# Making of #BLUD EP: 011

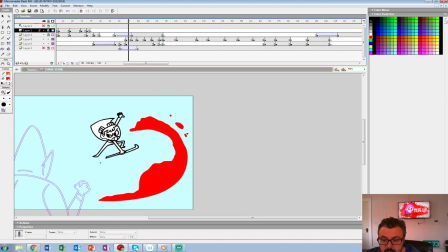(12:20)
By the time that happens, so you can kind of see the force of it.
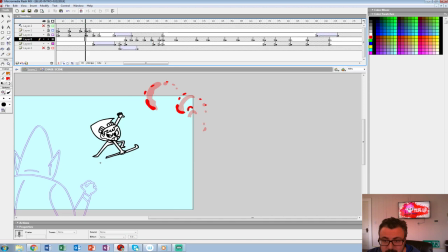(12:27)
Even just it's all debris is sort of kind of leading the eye there. And what we could do with just the animatic is we'll just slightly shrink her a little bit, like she's still turning but slowing down a lot.
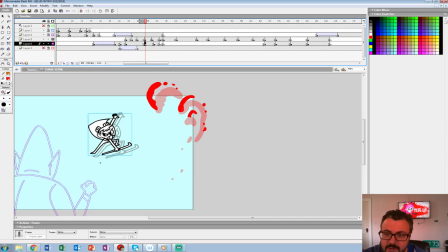(12:42)
Just shrink her 90% and sort of keep her on onion skin, and then I'll just match the chart with what I have in the smoke. Then remove the tween so it just looks a little more natural.
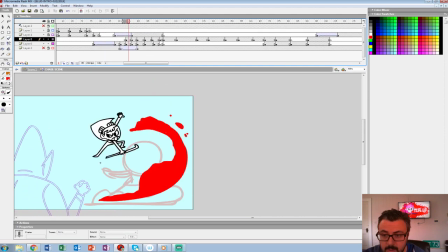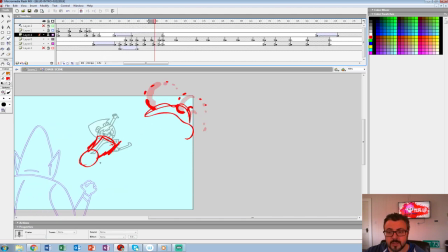(13:02)
Yes. And then we can actually do the same thing.
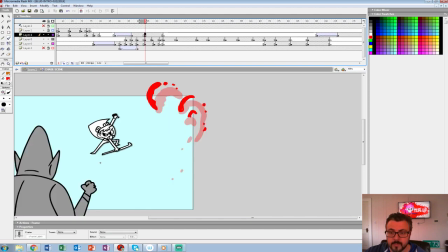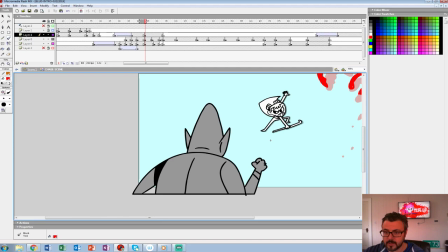(13:12)
So he's coming towards the camera. He's going to move more that way. 1, 4, 5. Shrink that down.
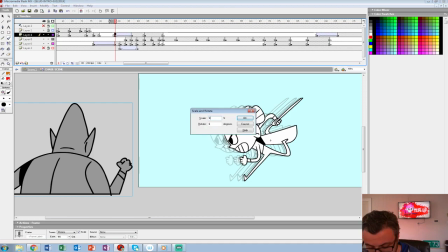(13:27)
95.
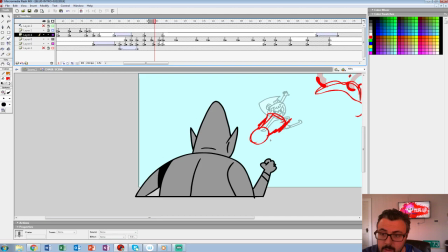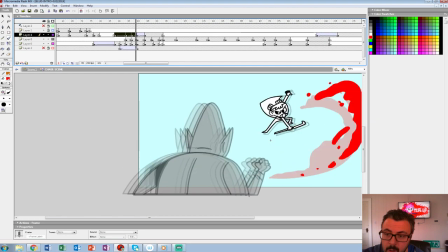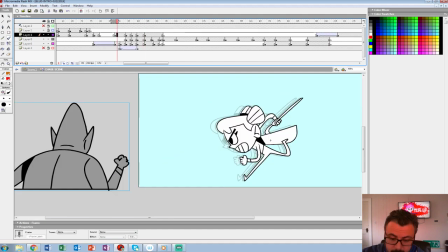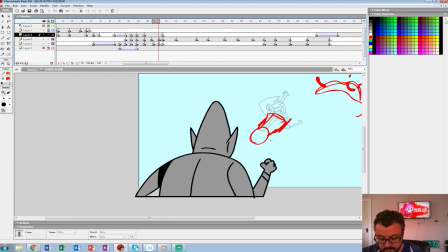(13:44)
Something like that.
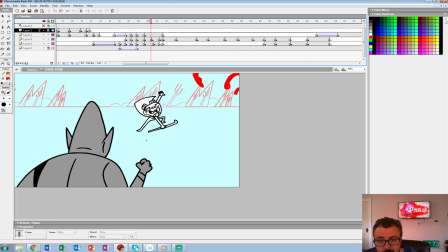(13:47)
So we keep all the camera moves on the same chart too, just so it looks like even though the background will be moving on 1s at this point, we're going to shoot that on 2s,
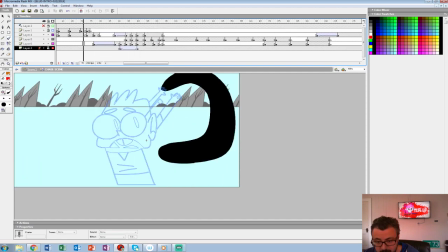(13:56)
so it just feels like it's a hand-drawn background too, or a hand-drawn animation for the background.
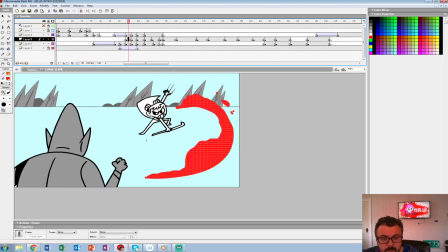(14:03)
Okay, we're going to make the smoke like gray now.
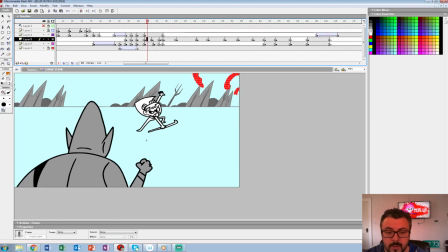And we can get to the fun stuff. So she's going to dart here.
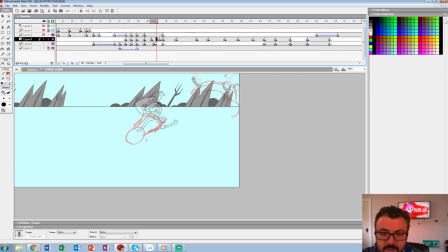(14:26)
Oh, I'm going to start with this extreme actually first, so then we can in between that correctly.
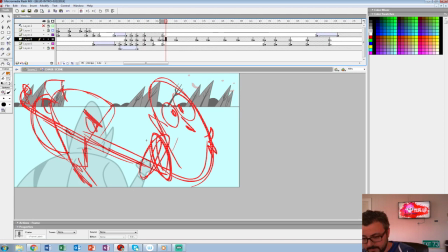(14:32)
So she kind of whizzes by and punches him in the face. Turn off the background for that one.
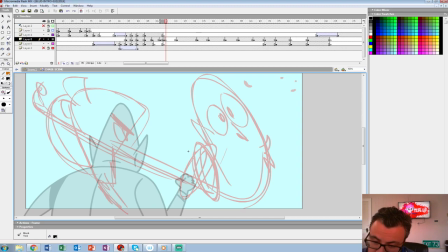(14:42)
This is where the cartoonish violence comes in. We don't want it to feel too visceral at any points. I feel like, even though the game's called something pretty visceral, I guess. Spelled wrong. See?
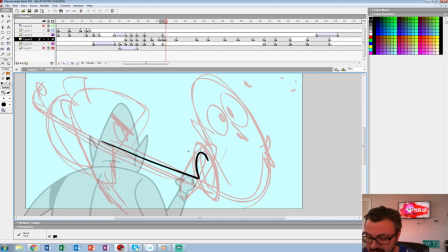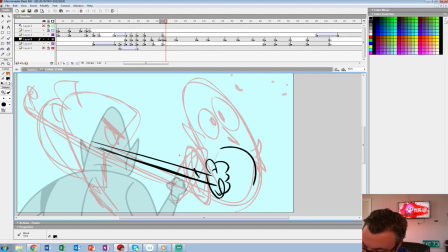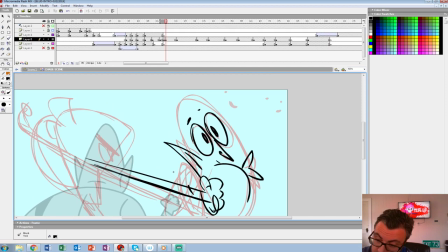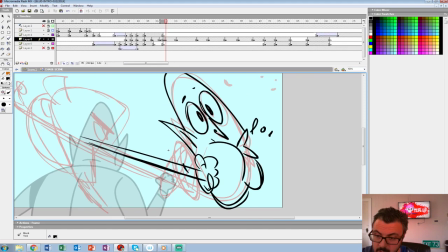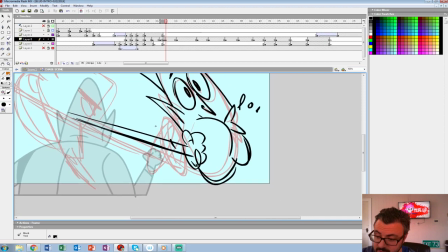(15:46)
arm will be up here, so it's really cartoonish kind of looking. This other arm here, kind of all
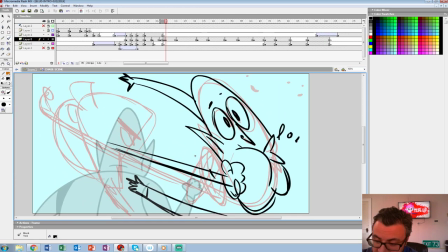(15:54)
contour lines will be leading the force to Becky and the force away from Becky in this one.
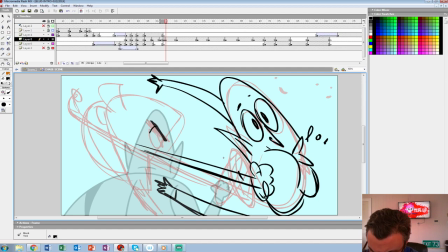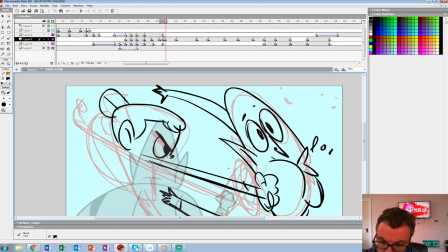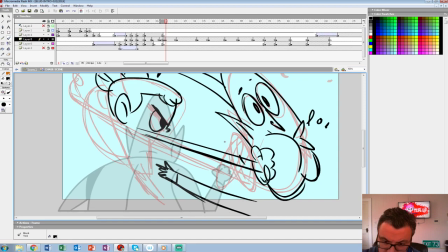(16:19)
Her cape will be